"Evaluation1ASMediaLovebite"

Evaluation question 1. In what ways does your media product use, develop or challenge forms or conventions of real media products?
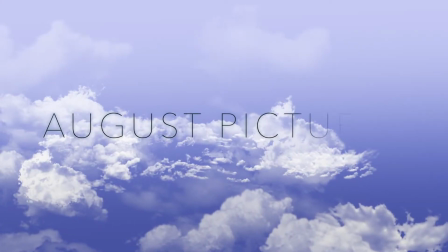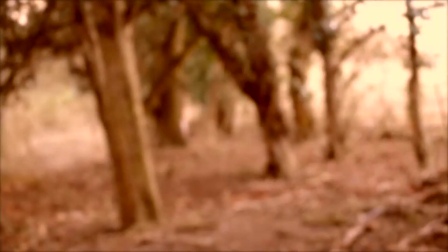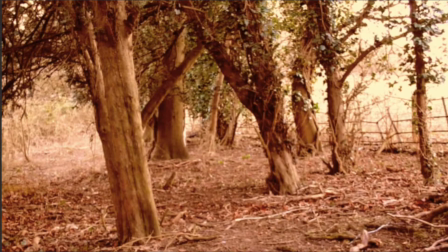Narrative. Our video carries many codes and conventions related to the horror genre. We added this dark brownish effect onto our clips that are in the past,
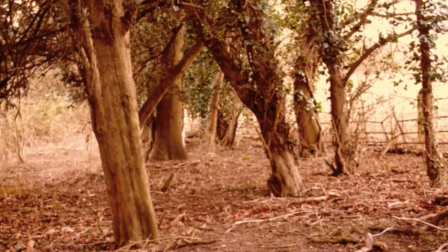so that it was clear for the audience to see that we were jumping between different eras and ages, however using the same character.
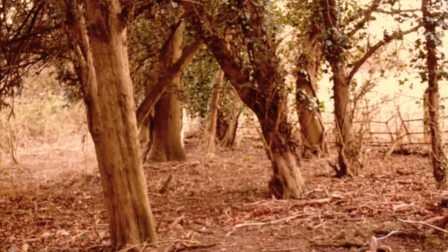We also sped up all of our clips so that it gave this sharp and quite twitchy effect.
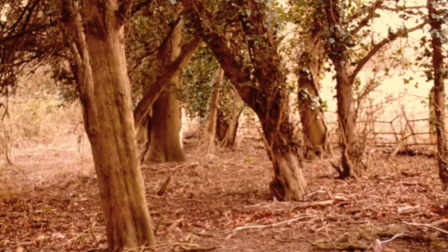This would put the audience on edge, and it would also relate back to the other texts that we've been using, such as Twilight and True Blood.
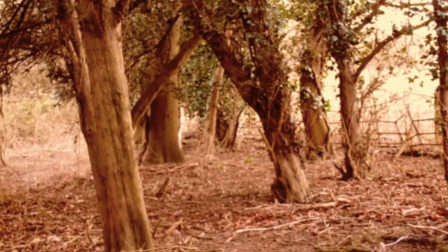In Twilight, they mainly film in places such as woods and fields, and when they do so,
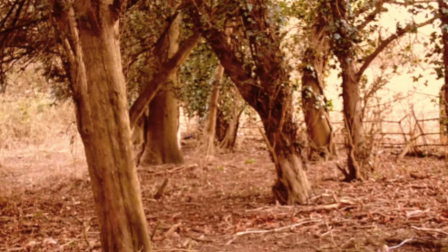they use these dark filters that create blues and purples and blacks.
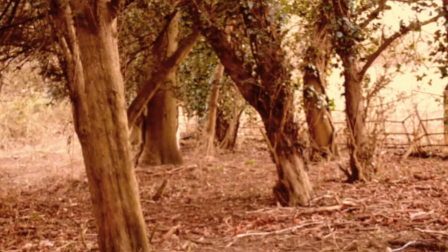We also did this for the modern images in our clip, such as when she's digging into the floor or walking through the woods.
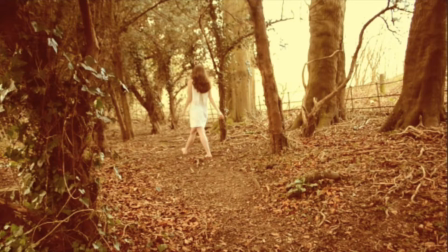Here the character is represented mostly by her innocence. Like, you can see that she's wearing a white dress, which obviously white is the colour of innocence. I mean, she's stereotypically mysteriously walking through the woods, which is, you could link back to,
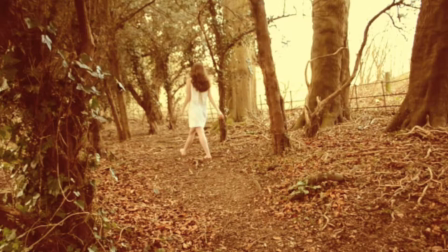I suppose, Vampire Diaries, where they start off in the woods, but it's not as innocent, so there's juxtaposition.
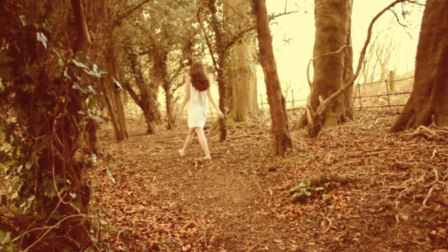But in the Vampire Diaries, for example, Elena, you can see the major change from where she's not a vampire to a vampire.
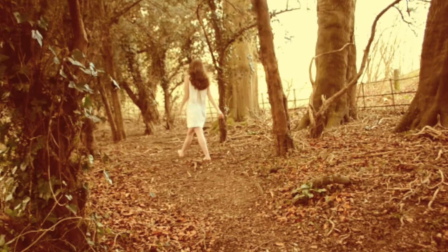Like, her clothing style changes. It's a lot more dramatic when she turns a vampire. So we want to emphasise this too.
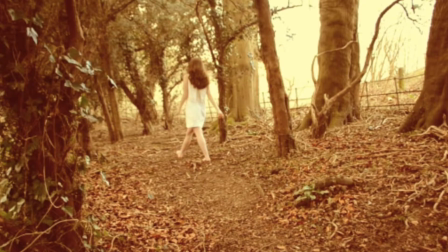So as you can see, her wearing a white dress, then later wearing like a short, more revealing black dress, shows her dramatic change in her attitude.
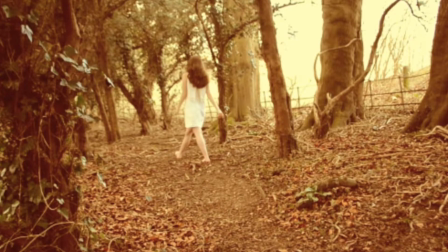So here she has no care in the world, like walking through the woods, just slowly touching the trees, at one with nature.
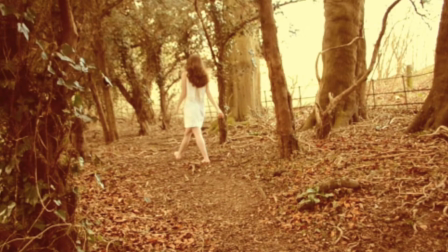Yet later, she drags her hands down the trees as if you can see the anger represented through her emotion and through her hands.
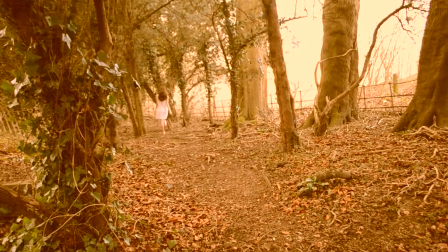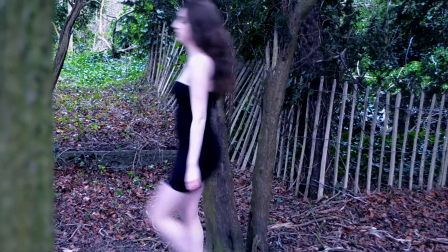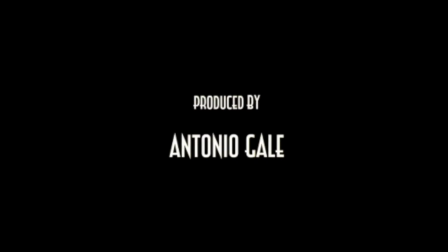Throughout our piece, we used two types of text. First, when we were referring to the creative cast, and secondly, when we were referring to the title at the very end. When referring to the creative cast, we wanted to use a text that was sharp and quite gothic at the same time, and almost had that church feel to it. We wanted to be cold and to link in with the horror aspect.
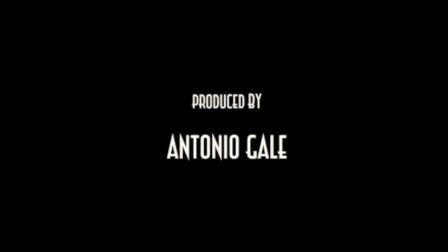So first of all, we had directed by and costume and who's starring and things like that. And this is when we used this text that was quite gothic and old. Later on, obviously, Lovebite comes in, and that's more modern, that's more sharp, that's more in your face.
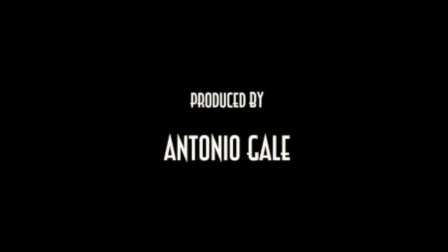Because at that point in time, we get that contrast between the old text and the new text, like we get the contrast between the old clips and the new clips. In the text, when we're referring to the creative cast, we just have a black background. We want it to be quite simple, and we want the people to be able to see the text quite clearly.
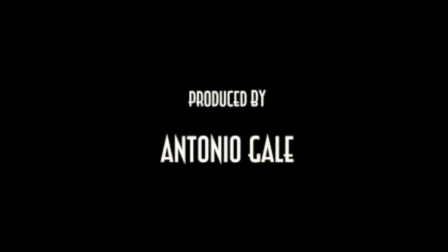However, when we're talking about Lovebite at the very end of the title revealed, we've used splashes of blood to emphasise the genre, and we've also gone for quite a dark red background, obviously connotations of horror and blood and things like that.
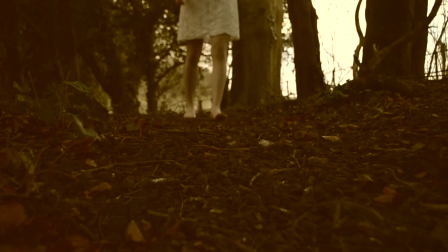We chose the location of the woods because it linked in with other texts we've seen, such as Twilight and the Vampire Diaries,
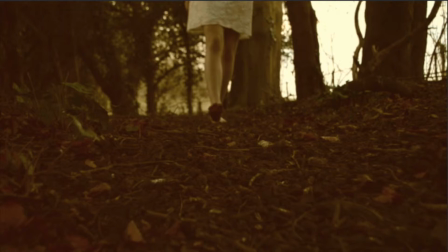where most of the time is spent in an area that's quite rural as such.